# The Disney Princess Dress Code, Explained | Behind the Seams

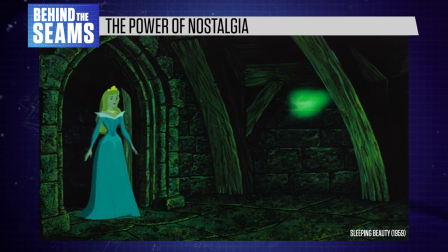Vintage characters like Sleeping Beauty are all about the image of a princess, primarily the costumes.
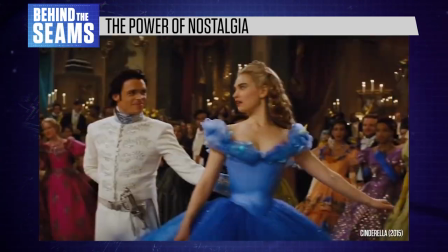They're massively popular at Disney World and in merchandise. But Disney downplays the original story behind these characters.
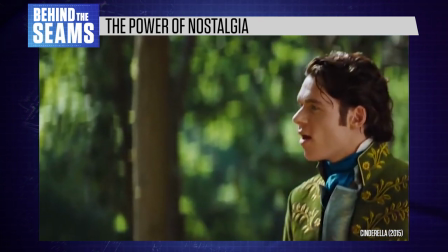Cinderella is not an aspirational heroine for modern girls.
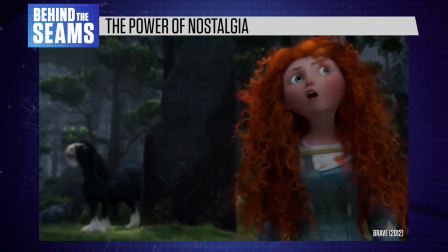Meanwhile, Merida and Moana are cool, relatable heroes with educational and empowering storylines.
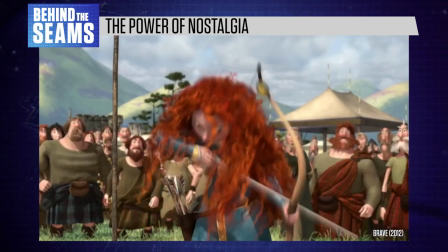They're marketed in a totally different way.
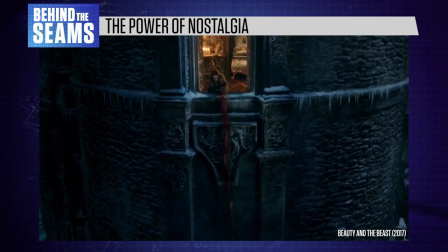And while their costumes are arguably more thoughtful, they aren't as lucrative as a classic trope with decades of nostalgia and brand recognition behind it.
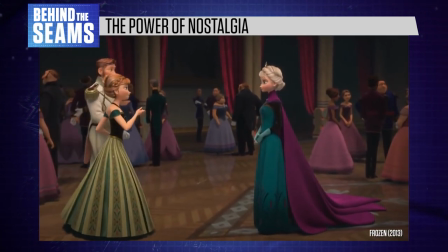It's no coincidence that Frozen was such a smash hit. While Anna and Elsa aren't literally princesses,
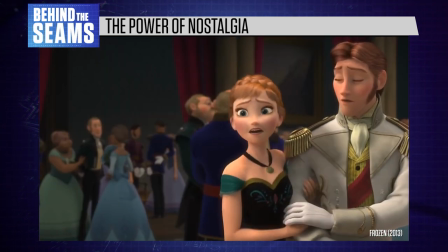they're very obviously a modern version of the European fairy tale heroines we saw in the 1950s.
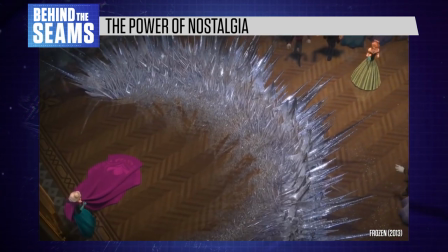Their costumes combine a vaguely 19th century silhouette with traditional Norwegian clothing,
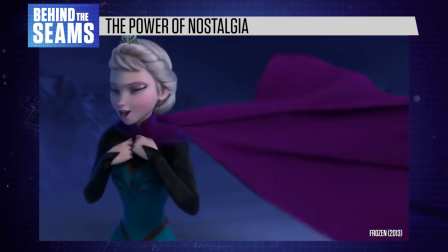making them visibly different from Cinderella or Sleeping Beauty without straying too far from popular themes.
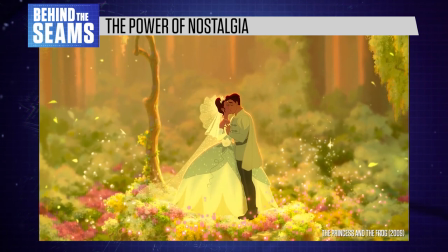This enduring obsession with princess costumes also explains Tiana's pale green ball gown.
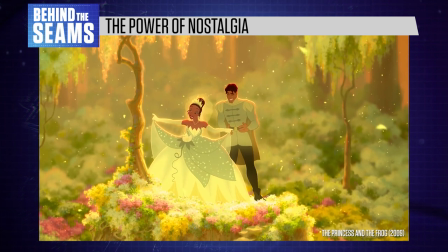It only appears on screen for about 30 seconds, but it's still her signature look.
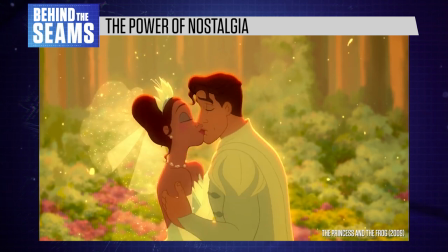Its entire purpose is to fulfill the demand for a traditional princess dress.
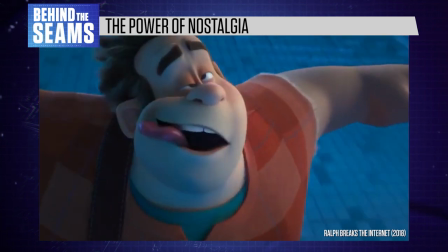In some ways, the classic Disney princess brand has evolved a lot.
Look up there!
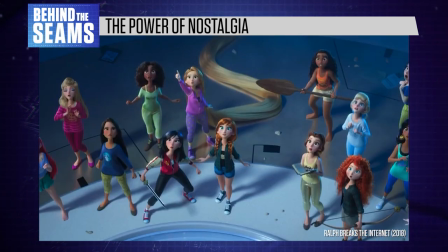It's a big, strong man in need of rescuing!
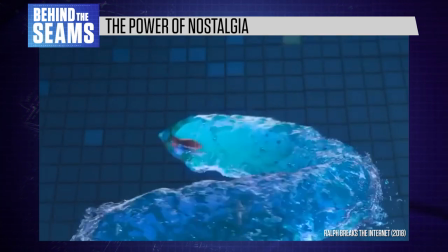Once Disney realized that these characters could be marketed as a group, the studio started fleshing out their stories and spin-offs.
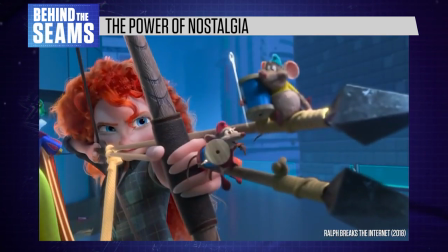In new films and cartoons, the original princesses become funnier and more proactive, catering to modern sensibilities.
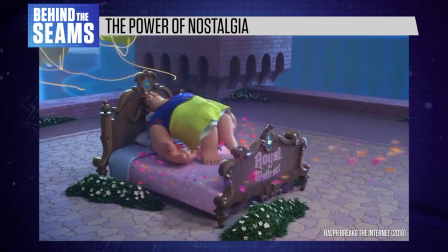But for merchandising purposes, they usually retain their original costumes.
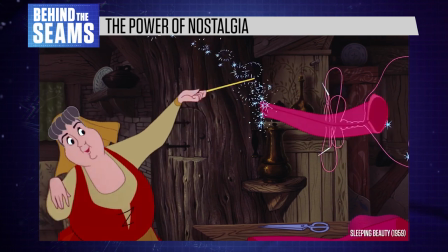The Disney princess dress is now almost as recognizable as a wedding gown, outstripping any other costume trope in Western cinema.
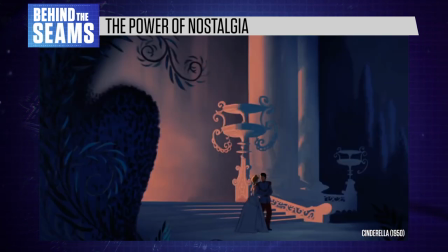Everyone knows what it is. With branding that strong, no wonder Disney is milking these characters for all they're worth.
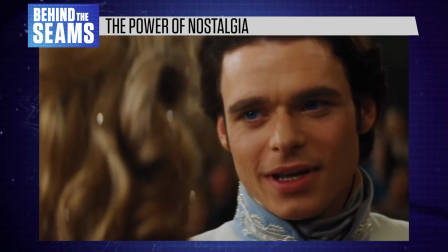They're all looking at you. Believe me, they're all looking at you.
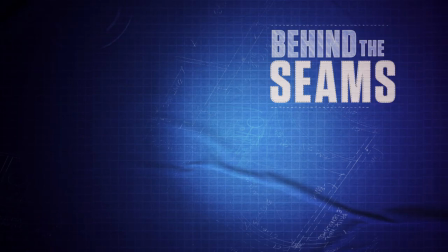Thanks for watching Behind the Seams. As a kid, Mulan and Pocahontas were the Disney films that really captured my imagination, mostly because I was the right age when they came out. What were your favourites growing up? Share your Disney princess opinions in the comments section below.
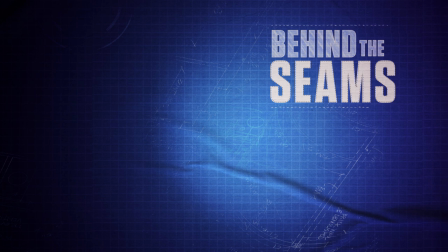I read every single one and respond to most. And if you're new to the channel, please be sure to like this video and subscribe. It really helps us grow. Thanks for watching, and I'll see you in the next one.